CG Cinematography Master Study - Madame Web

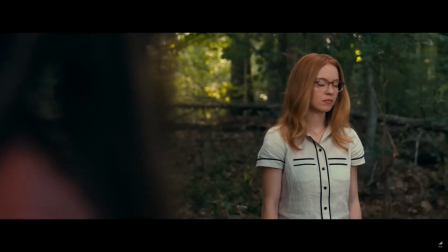0s
Hey everyone, this is the second installment of my Master Study series where I take scenes from films and shows that I personally love and study the cinematography behind those scenes.
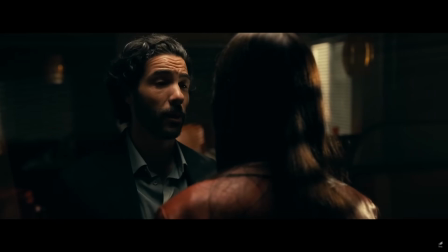8s
Today, we'll be taking a closer look at a scene from one of my favorite movies of 2023, the cinematic classic, Madam Web.
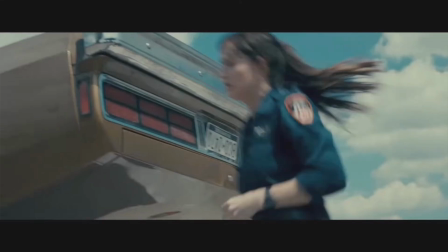16s
Okay, let's take a look at what we're going to be studying today.
Hi, sir.
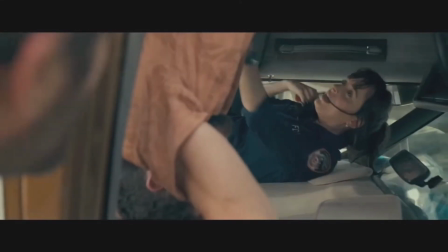22s Right, I'm going to cut your seatbelt.
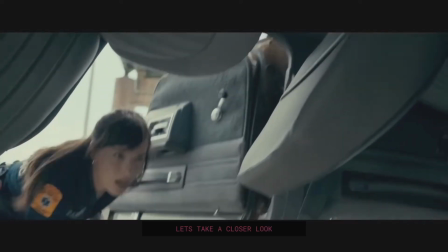27s
Let's watch that one more time.
Hi, sir. Right, I'm going to cut your seatbelt.
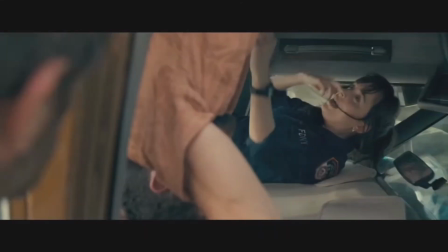33s
Let's watch that one more time.
Hi, sir. Right, I'm going to cut your seatbelt.
Let's watch that one more time.
Hi, sir. Right, I'm going to cut your seatbelt.
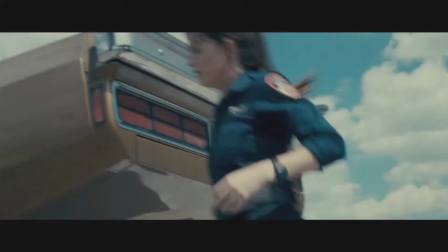43s
Now, the reason why I love this scene so much is because it shows everything that you ever need to see in a movie in just such a short clip. We get a bit of drama, we get chaos and action, and we get beautiful dialogue between characters.
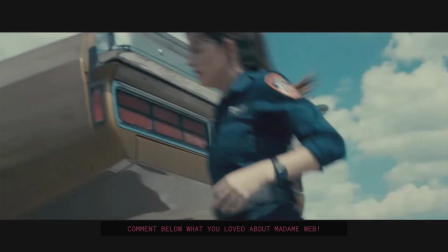57s
And also, every single frame is a painting. So let's dive into each shot here and go through what we should be looking out for.
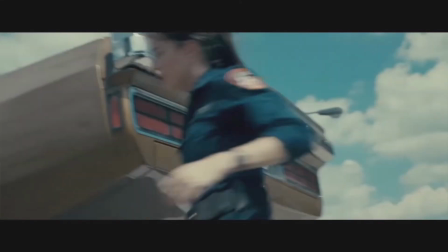65s
In this first shot, it's pretty simple. We're kind of just pivoting in one spot, almost like we're just panning over to the left here, but we're just following her.
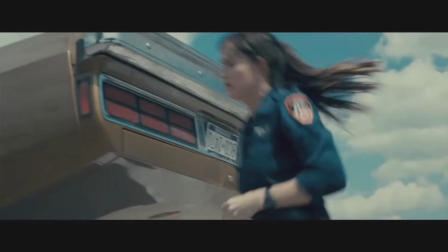72s
And something that we can also see here too is that she is leading the action here.
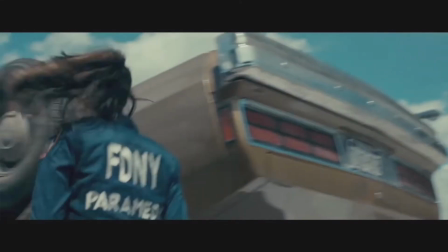77s
So she's starting from screen right and then going over to screen left. It's like the camera isn't leading, she is leading the action here.
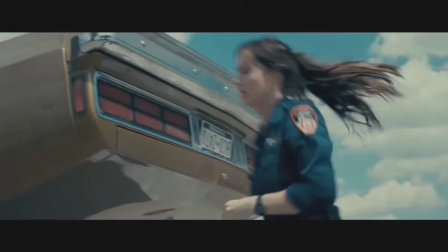85s
So we want to make sure that we incorporate that into the scene. And then also making sure that she lands fully on screen left here.
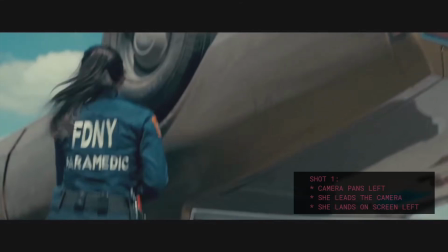93s
This is going to be very important to make sure that the shots connect really well together.
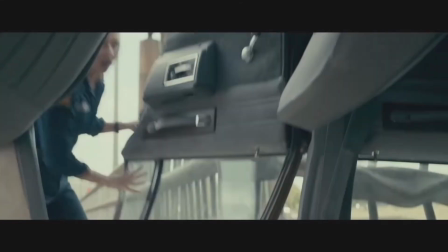98s
The second shot here is incredible. I love that, again, we started off on screen left,
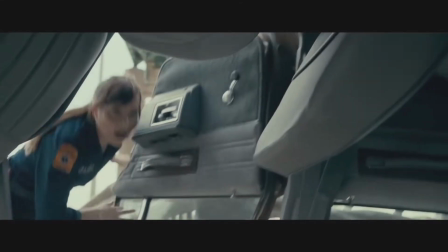105s
so our eyes are already adjusted to knowing where she's going to be at on screen, so it's a lot easier to be able to follow her movement and to know exactly where she's going.
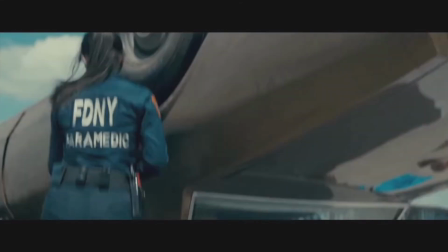115s
And this shot is also pretty simple too. It's like we're just in the car.
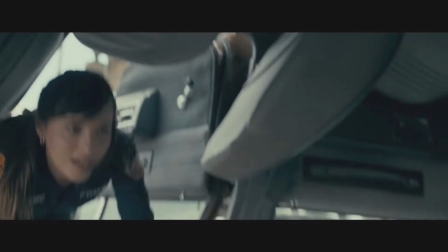119s
We're in the car with her. This is what brings drama. This is the action that I was talking about earlier. This is that juicy stuff that really makes these scenes very entertaining. Very straightforward.
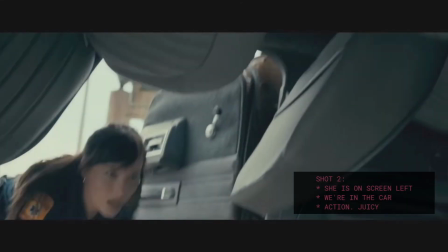130s
It's very simple.
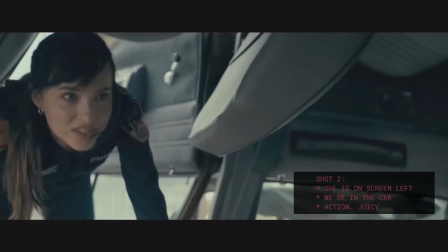131s
We're just staying in them one spot, and then we want to make sure that she's crawling from left to right, and then in the next shot that it all connects well together.
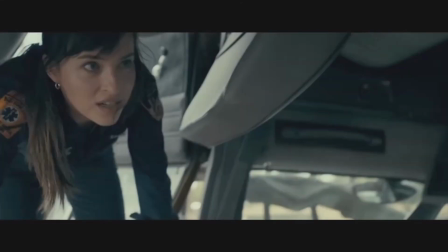139s Sir, right, I'm going to cut your seatbelt. Right, I'm going to cut your seatbelt.
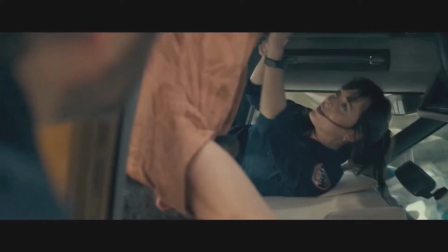145s
Yeah, very beautiful shot we have going on here. We have a beautiful over-the-shoulder shot, and we have three people in this scene. It's very clear. We have our main protagonist here saving this guy in this orange shirt who is stuck upside down. And then we can see it very clearly that she is helping this guy.
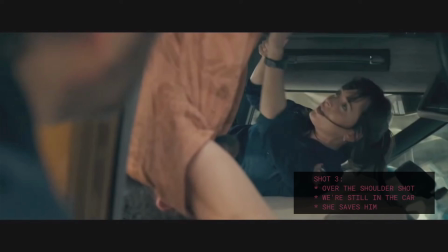164s
And then there is her partner on the other side also helping her just as much as she's helping him.
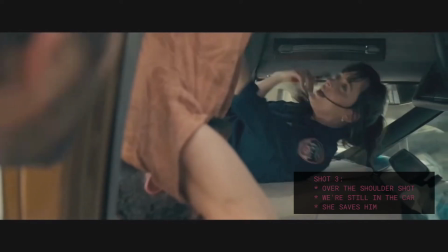171s
And then as we see with the connecting shots later, that she successfully is able to let the guy loose. It's a great ending to any kind of story. She does everything that she wants to do, and she saves the day.
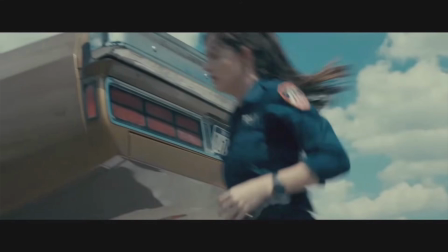183s
And now that we got our scene analysis out of the way, let's go ahead and hop right into the build. I'm just gonna gloss over the set.
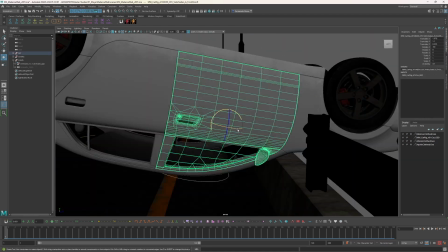190s
It's pretty simple. We just have a car over a little freeway, a little highway overpass, so we're not gonna really do anything too crazy there.
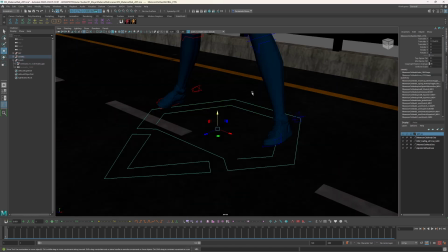197s
I'm using assets from Kitbash 3D, and I'm also using the Apollo Artemis rig as well.
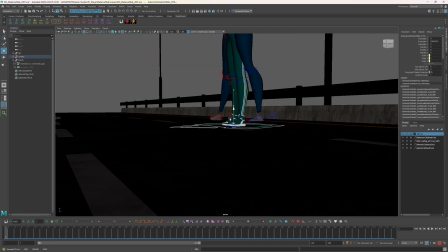203s
I'm also using my camera rig that I made for Maya called Cinecam.
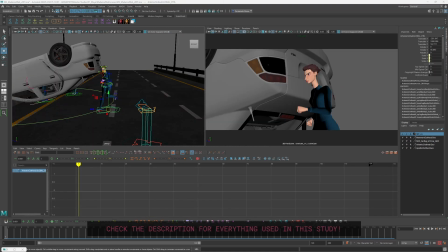207s
I made this camera rig for Maya so you can easily So normally what I usually do is that I would get the composition set up pretty quick, and I wouldn't worry about animating the camera,
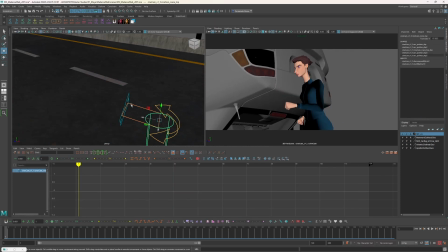217s
but I just want to make sure that the camera is at least just placed there, and then I'm going to go ahead and just animate the characters straight through.
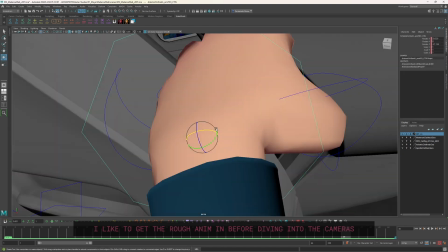224s
But I just want to make sure that my shot and everything is already set up so that I can only just focus on doing the cameras, because that's what this series is about.
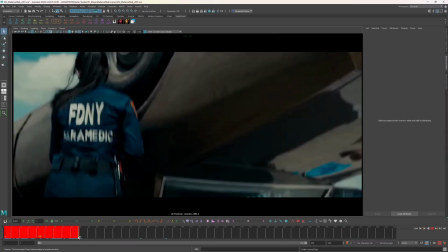232s
It's just focusing on the cameras. And right here I'm using a tool called Animbot, and Animbot comes with this cool bookmarking tool,
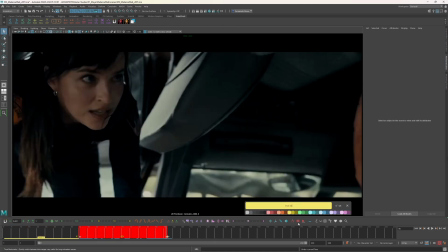240s
and what I'm doing is I'm just marking each shot in the scene so I know exactly what frame range to animate the cameras in.